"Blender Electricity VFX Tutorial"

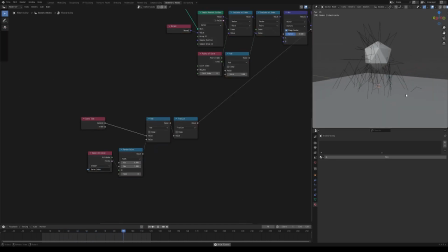8:17 Now you can see that all of our curves are animating out of sync, but because each one still follows a pattern that oscillates every second, our animation actually loops perfectly every second. By dividing our seconds before it goes into this add node by some value, we can slow down the animation,
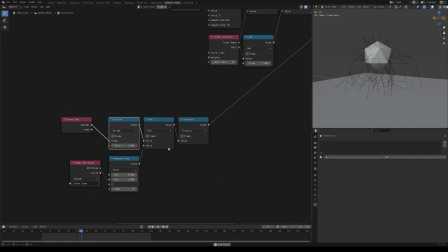8:33 say by 5 times, and now the animation will loop perfectly every 5 seconds, which just so happens to be the length of our animation here. Now our curves are obviously growing way too slow, but we want to make them faster without changing this 5 second period that they're repeating.
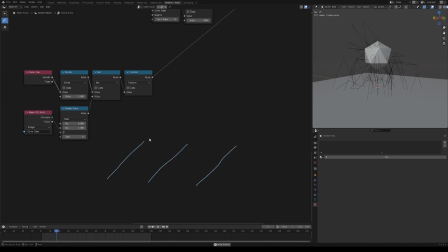8:47 If we imagine the rate of growth, it looks something like this, going from 0 to 1 and then immediately back to 0, whereas we want it to look something more like this. The curves should just not be moving for most of the time, and then for a much shorter period of time, they should grow from 0 to 1.
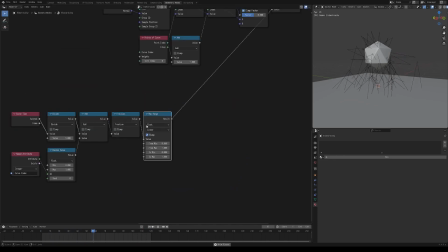9:05 We can once again use a map range node for this, and by increasing our from min value, we can make it so the curves are animating for half of this 5 second period, 10% of this 5 second period,
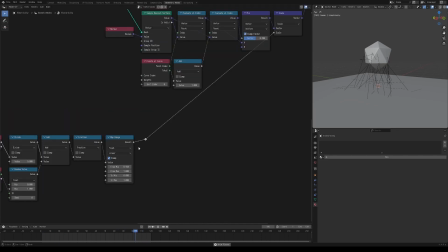9:18 etc. I'm going to set this to maybe 0.95, and this value here can be treated as sort of the age of the curve as it goes from 0 to 1. If we want the curves to maybe arc less or start out with a bit of an arc to them, we can add another map range here.
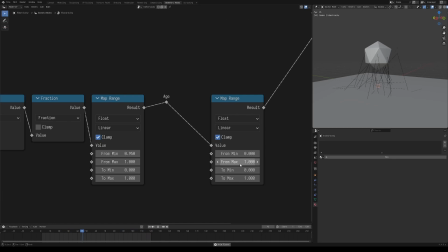9:34 Leave from min and from max between 0 and 1, but we can now change these 2 min and 2 max values to control the starting arc amount and the ending arc amount.
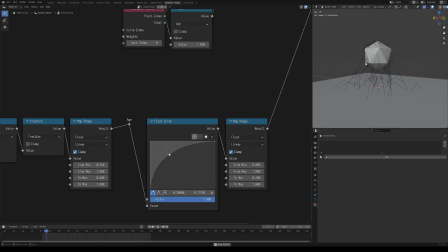9:43 In addition to this, we can use a float curve to make the curves either start faster and slow down at the top or vice versa.
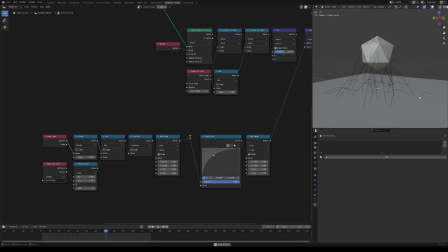9:51 And we also want to delete our curves wherever their edge is zero, so the non-animating curves aren't actually present in the scene.
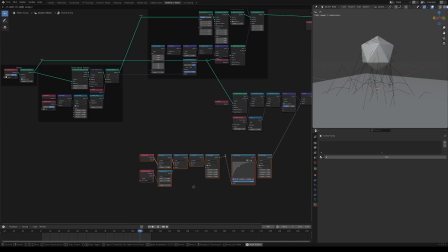9:58 And because we store this curve index before we ever actually make these curves, we can actually do this before we ever instance curves on these points.
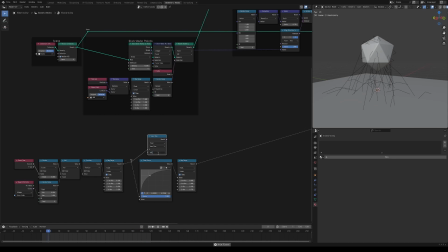10:06 So just check where age is less than some very small epsilon, like 0.001.
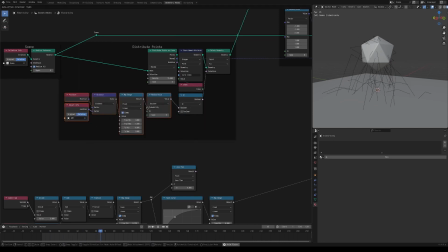10:11 And then we want to delete our curves if they're too far from our ecosphere or their age is very close to zero.
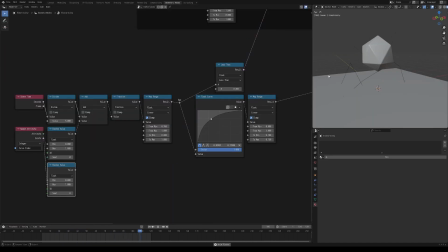10:19 If we want to add a random amount that the curves may arc,
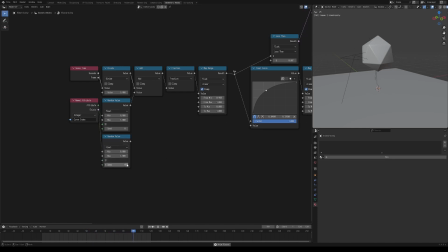10:22 we can add another random value node down here and be sure to increase the seed so it is different from this random value.
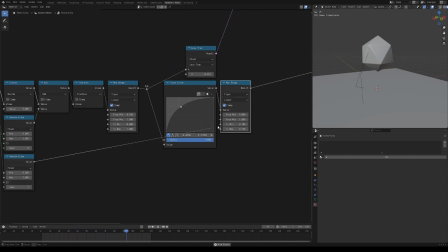10:28 And we can plug that into this map range here where we are dictating the maximum scale our curves can approach.
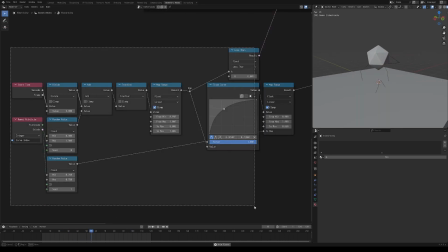10:35 And organize this a little bit.
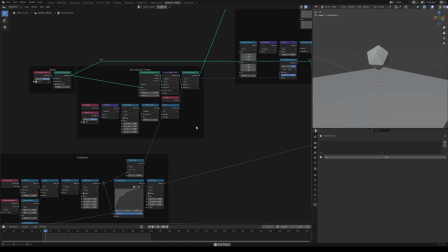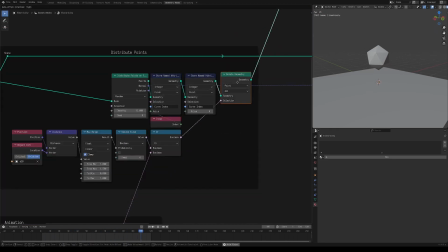10:42 And we should probably store a named attribute for the age of our curves so we can use that in our shader later.
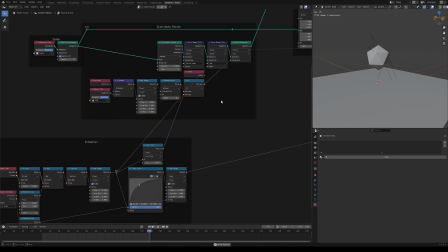10:47 So just set this to float and plug in our age. Let's make these curves actually curved now.
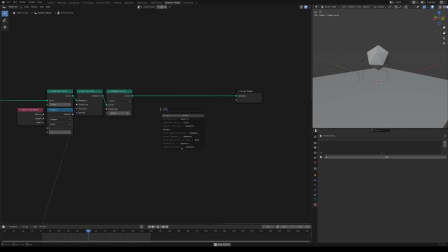10:53 I'm going to resample them to have 4 points, and then set the spline type to NURBS. This is a trick I use all the time just to round out curves. And if you want to tweak the animation at all, you have a lot of parameters to play with.
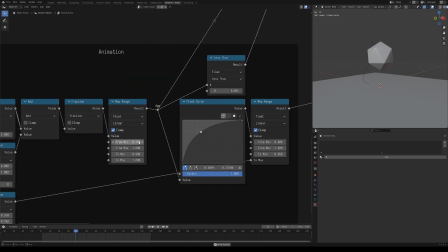11:06 You can change the period at which the animation loops. You can change the percentage of that period that the curves will be alive or dead for.
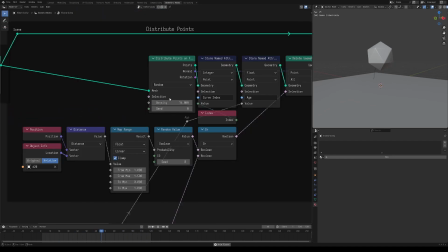11:13 You can even increase the number of the curves just by increasing the density of your distributed points.
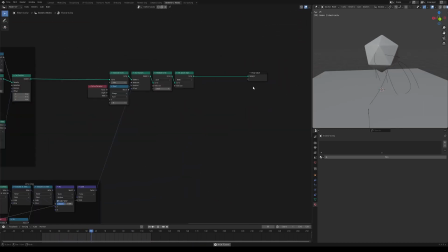11:22 So yeah, just experiment and find what works for you. Our curves are looking a bit too clean to be electricity, so I'm going to add another set position node.
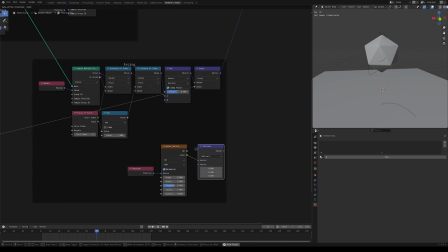11:29 Sample a noise texture with your position vector. Subtract 0.5 from the color to make it between negative and positive values. Scale it so we can change the intensity of it, and plug that into the offset for our new set position.
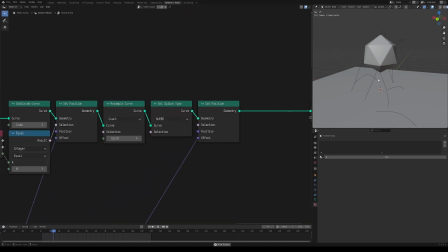11:43 Now there are a couple issues. One is that it's still setting the position of our 4 sample points. So we can now resample our NURBS curve, and I'm going to set this to length, so we can specify the length of our segments. By setting this to something like 0.01, you can have these really high resolution curves.
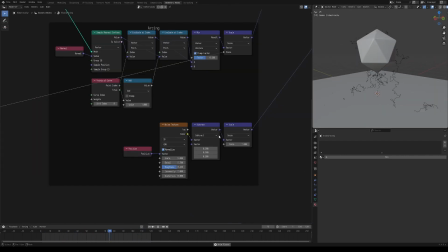12:01 By increasing the detail and roughness of your curves, you can make something that's a bit more like realistic electricity.
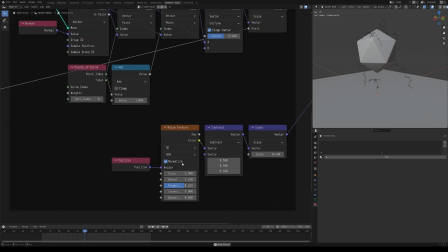12:09 Since I'm going for something more stylized though, I'm going to lower the detail and the scale of our curves.
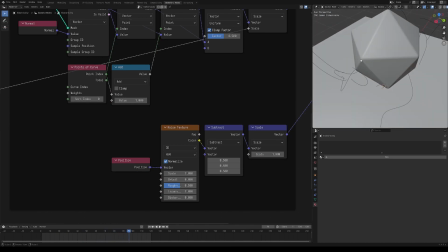12:17 And if we pause, we can see our new issue, being that the endpoints of the curves are actually being offset away from our mesh.